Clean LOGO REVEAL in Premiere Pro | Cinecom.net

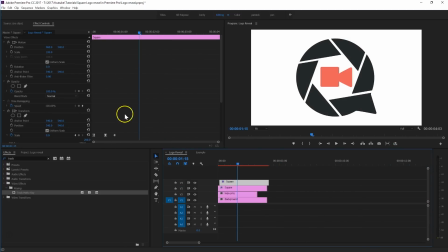(8:15)
If you want to make it to go slower, then you can just kind of play around with these keyframes. You know what? I'll leave both of these examples in this project, which you can download for free, and then you can kind of play around with these and follow along with this tutorial too.
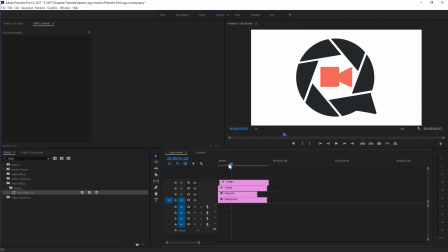(8:28)
And that way you have a fast and a slow version of these. All right, now that we have these squares out of the way, we're going to focus now on the logo itself. And to start with, I'm going to scale this down a little bit, like so.
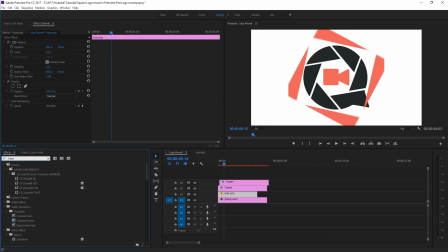(8:39)
And also here, I'm going to drag that transform effect to it, which is right here on that logo.
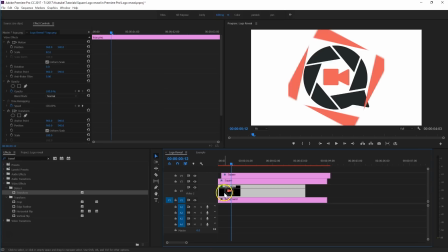(8:47)
Like I said before, always work with that transform effect if you are going to do animations to get some natural motion blur in there.
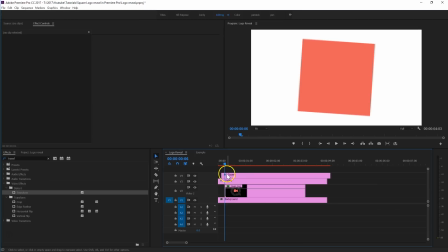(8:53)
So when the square kind of covers the entire logo, we can trim it to our playheads like that, so that it only pops up when the square is covering that. And I'm going to add like a tiny bit of a scale to it, because this square is kind of pulling that logo from behind. So I'm going to start with a scale value of 70% somewhere.
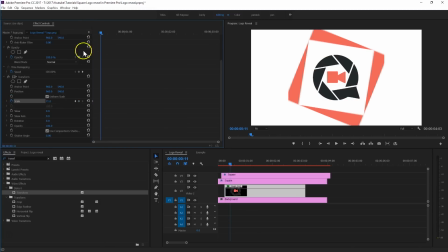(9:12)
And when these squares here are at its maximum somewhere, I'm going to put this at 100%.
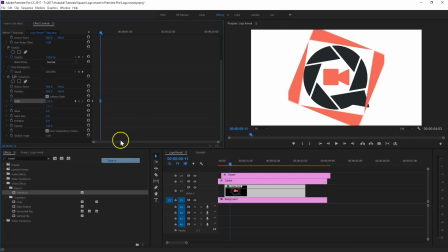(9:17)
Again, also here, right click on that last keyframe and say ease in. And that way the animation will slowly stop to that point. Something like this. And perhaps I want to pull this a bit more, so that definitely stops smoothly like that, and perhaps separate them a bit more so that the animation goes a little bit slower like that.
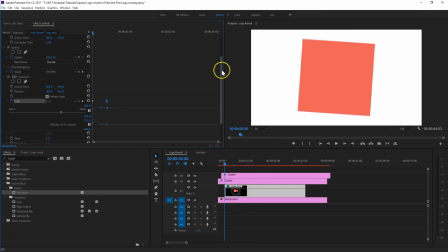(9:35)
This is actually looking pretty nice. And what I'm also going to do is add a tiny bit of rotation to it. Not too much like we did before, just a tiny bit. So create a keyframe for the rotation. This is going to be the last point already. So I'm going to move up this keyframe to that final position here.
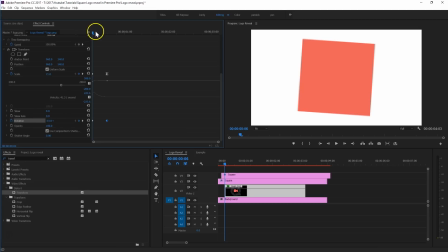(9:51)
And then I'm going to create the first keyframe actually by offsetting that value like so. And let's just have a look at it. this looks actually pretty nice. And we can actually move this keyframe a bit further. It kind of has like an extra effect to it with this turn, something like this.
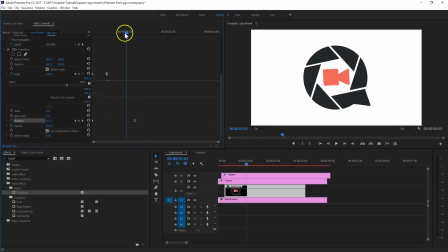(10:06)
Again, make sure that this keyframe here again is in. And let's play this now. This looks actually pretty nice. Perhaps I do want to bring this a little bit closer like that. All right, this looks good. And again, you can always go in here and tweak that curve a bit more if you want so. So if you only have like one color in your logo, then this might already be enough for your logo reveal.
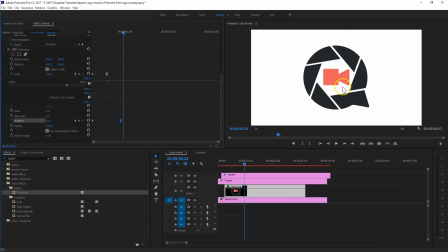(10:25)
But if you have some accent into it, like we have with this camera inside this logo, you can actually key that out, and we can use that for an extra animation like we'll do right now. And we're going to create 2 layers of that logo. So I'm going to head over to the opacity here with this layer selected, and I'm actually going to create a mask with this here.
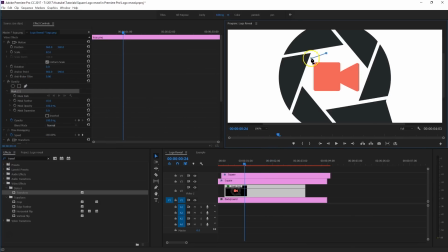(10:43)
And let's just zoom in a bit more on that logo, and just kind of create a mask that we are cutting out that camera in here.
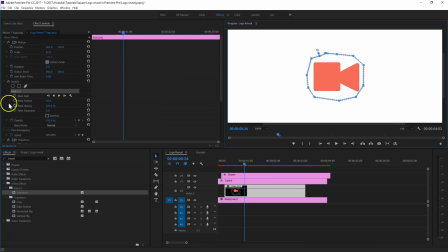(10:50)
Like that. And I actually want to make sure that the feathering here is off of that mask. We don't want that. And of course, the first animation was to reveal that stuff around this camera. So I'm going to say invert that mask like so.
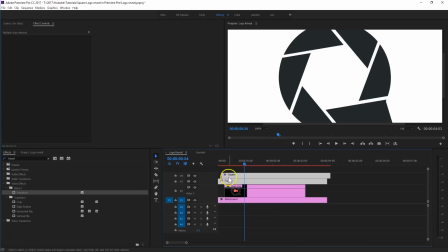(11:02)
And now I'm going to drag these 2 layers, these 2 squares, 1 channel higher like that,
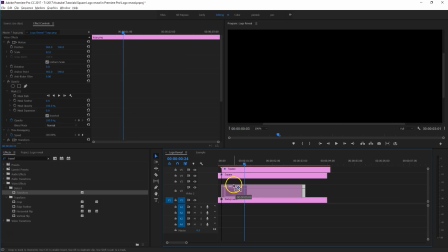(11:07)
so that I can copy this layer here, this logo, by holding down the Alt key and dragging that to channel number 3,
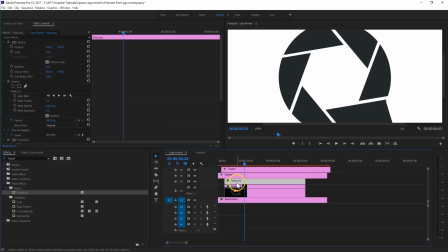(11:13)
so that we have a copy of that. And the second logo here, with that selected, I'm going to de-invert that mask. And that way now we've got 1 layer here that has this camera icon into it, and the first layer only has that outer here, which is the speech bubble.
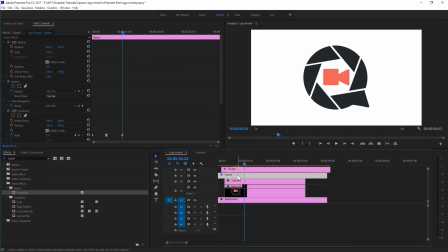(11:27)
Now, in changing the position here of these squares, we also kind of broke something here, and that was that track matte.
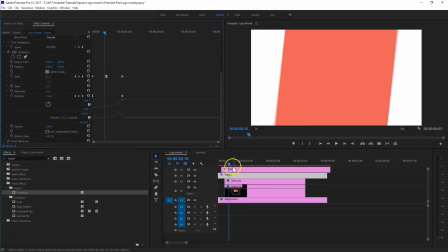(11:33)
You can see here that it's not working anymore, and that is because with that layer selected, I'm going to go back to track matte key, and you will see that actually now the matte layer has changed position.
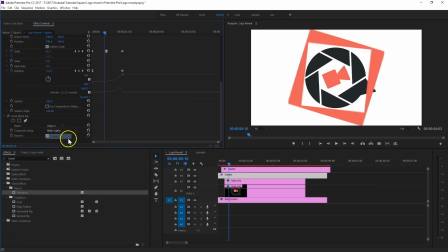(11:44)
So you also want to change that back to now video channel number 5, which is this square right here.
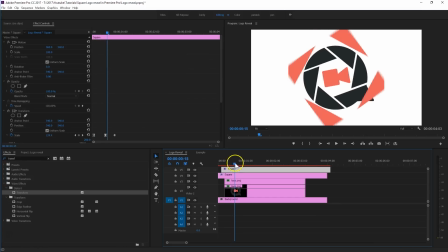(11:49)
This looks pretty nice here, but the internal camera may only pop out as it's covered at this point. So I'm going to trim that second logo layer here to that point. Let's play it now. And that looks pretty nice. And to give it that extra touch also here, I'm going to add a little bit rotation to that logo.
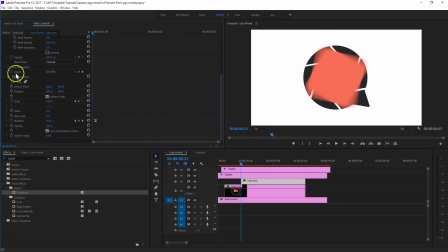(12:06)
So I'm going to select that. And we've already copied that transform effect here by duplicating that layer. So we can actually just remove the keyframes of that rotation and kind of reset that value again and create new keyframes. So I'm going to rotate that camera a little bit like that.